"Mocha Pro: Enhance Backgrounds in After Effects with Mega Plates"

A large shape means a large plate. I will also align my surface to be full screen right around frame 110,
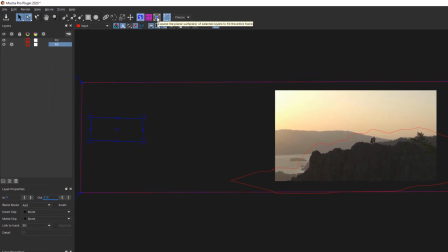(4:15)
or the middle of the shot, so that when I export tracking data, this frame will be the reference frame that will line up in After Effects.
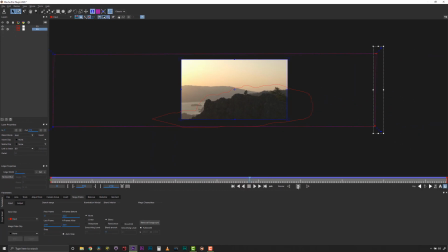(4:24)
To render, we hit the gear button and render a megaplate. Like the Remove module, this leverages planar tracking and temporal frame analysis to build an extended frame.
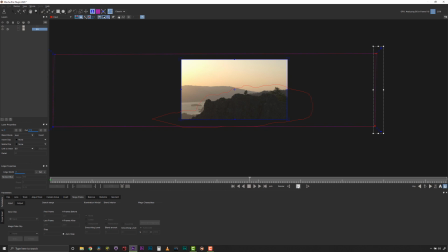(4:36)
And it is just that easy. Megaplates uses GPU power for rendering, so speed will vary based on your video card.
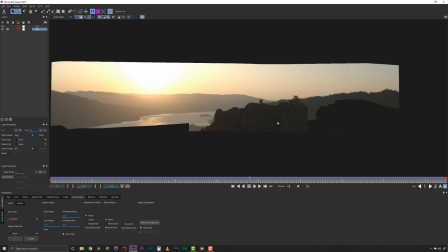(4:46)
Notice, though, that we have built a large frame, but the foreground is included. To get rid of the foreground hill, I select my foreground shape and I click on the Remove Foreground button. Now my foreground is removed automatically.
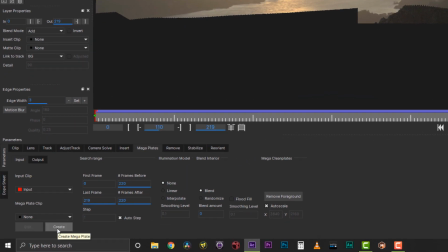(5:01)
I can export this file from the Clean Plates section by selecting Generate Clean Plate and save it to a location of my choice.
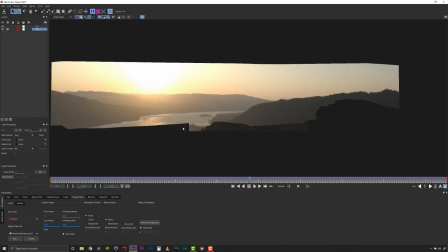(5:09)
Remember, this is all based on the planar track, so for best results, make sure your track is rock solid before you generate your megaplate.
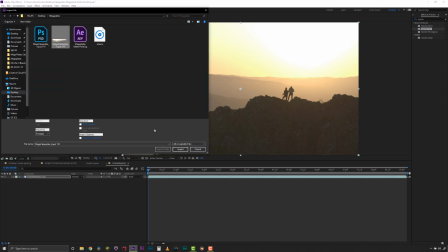(5:18)
In AE, I can now import my footage and drag and drop it into my composition.
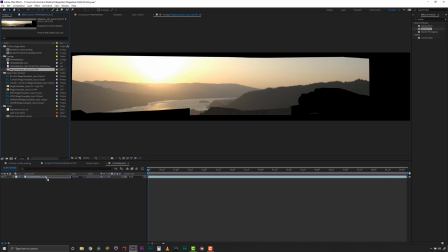(5:24)
I then pre-compose the clean plate, but please note this very important step.
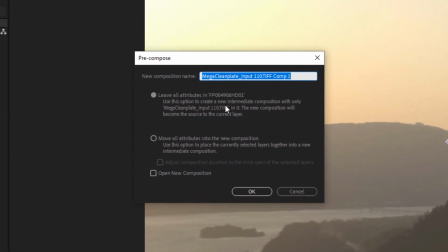(5:31)
Usually, I tell users for corner pins to move all the attributes into the new composition for inserts and similar tasks, but not for megaplates. For megaplates to line up properly with your AE composition and pass the large frame,
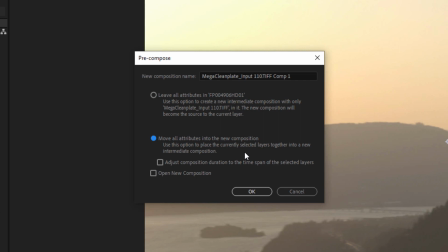(5:47)
you must make sure to select Leave All Attributes in Composition.
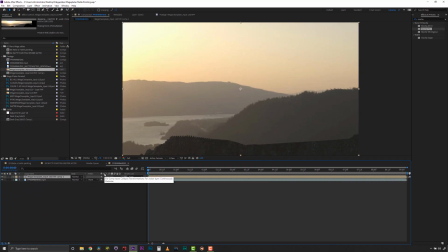(5:53)
Now we select our new composition and we toggle on Collapse Transformations.
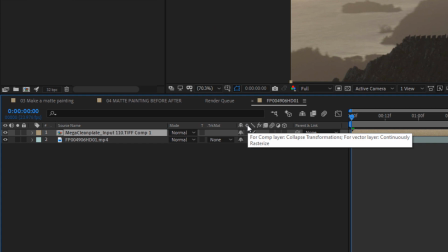(5:59)
What this does is it allows you to take a really large file and have it adjust the
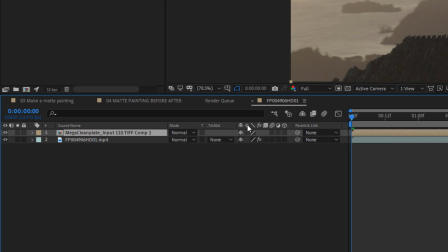(6:04)
transformations of the layer so that they don't alter when you add new transformation over the top, like a corner pin.
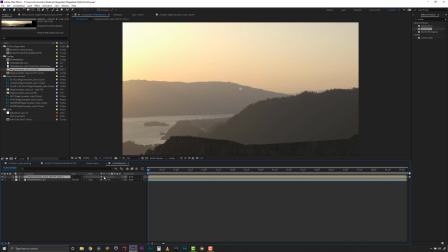(6:11)
This is how you keep a full-res image anti-aliased and prevents over-processing the image and losing image quality.
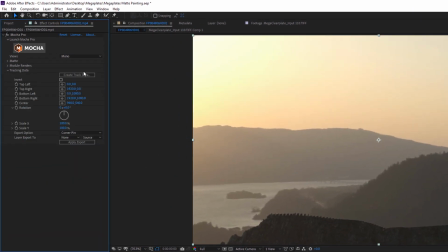(6:19)
In the Mocha Pro interface, we can now select the Create Transform Data button and select our BG tracked layer to create the tracking data from. Next, I select my preferred export, in this case, Power Pin, and select the target layer, my matte painting pre-comp, and then hit Apply. Now my matte painting tracks with the shot perfectly. If I scroll to frame 110, remember this is the frame that we set as a reference frame,
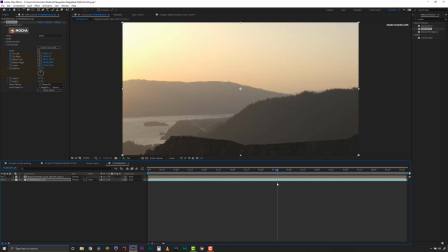(6:48)
you will see that the megaplate layer with tracking applied lines up perfectly with the original layer below.
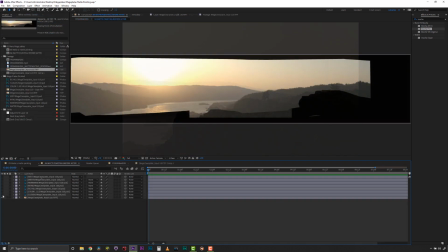(6:55)
Now I can double-click my matte painting megaplate pre-comp and start to paint the scene. I am going to add several elements to this shot. Because the sky is so blown out, I will apply new clouds.
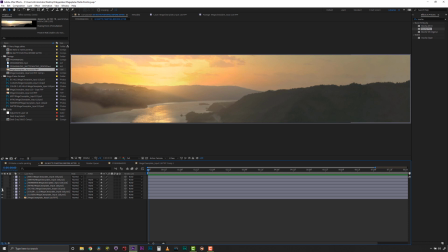(7:10)
Because the texture of the hills aren't really impressive, I will add detail to them. I will also add some new items like the Hollywood sign and do some color correction. I can even freehand paint in more details using the AE clone and paint tools.
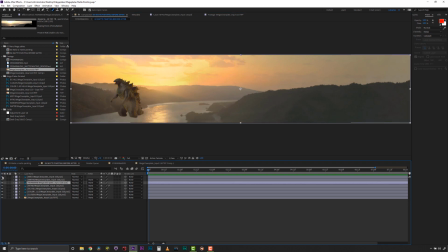(7:27)
But the key point here is that whatever I add in this large pre-comp is automatically updated right back in place in our composition.
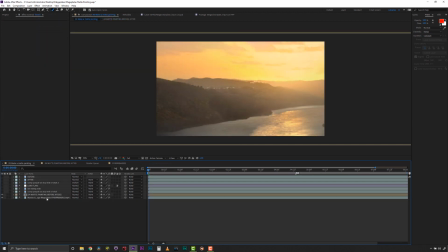(7:37)
Back in my comp, I can use some rotoscoping to apply my foreground elements back on top of my matte painting. In this case, I use the darken blending mode to get all the people details back into my shot without having to do a lot of fine roto.
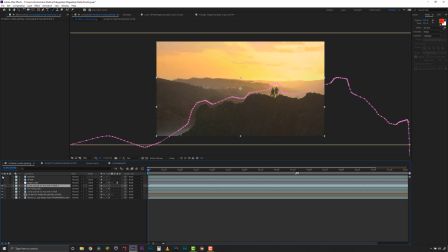(7:51)
Let's flip back and forth to see our background set with the foreground composition on top. As a final step, I will add a sapphire tracked lens flare to bring back a little dynamic lighting on top using an adjustment layer.
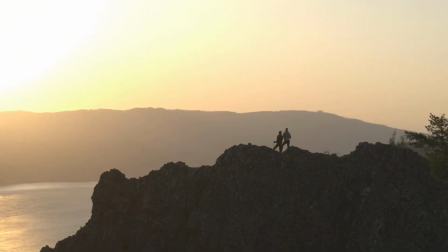(8:05)
So here is our not so epic before, and here is our completely epic after.
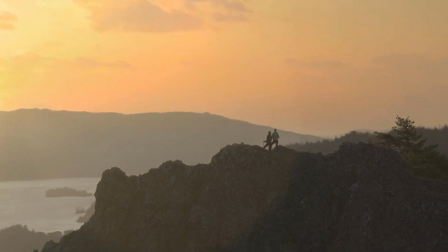(8:12)
I hope you find this new feature as exciting as I do.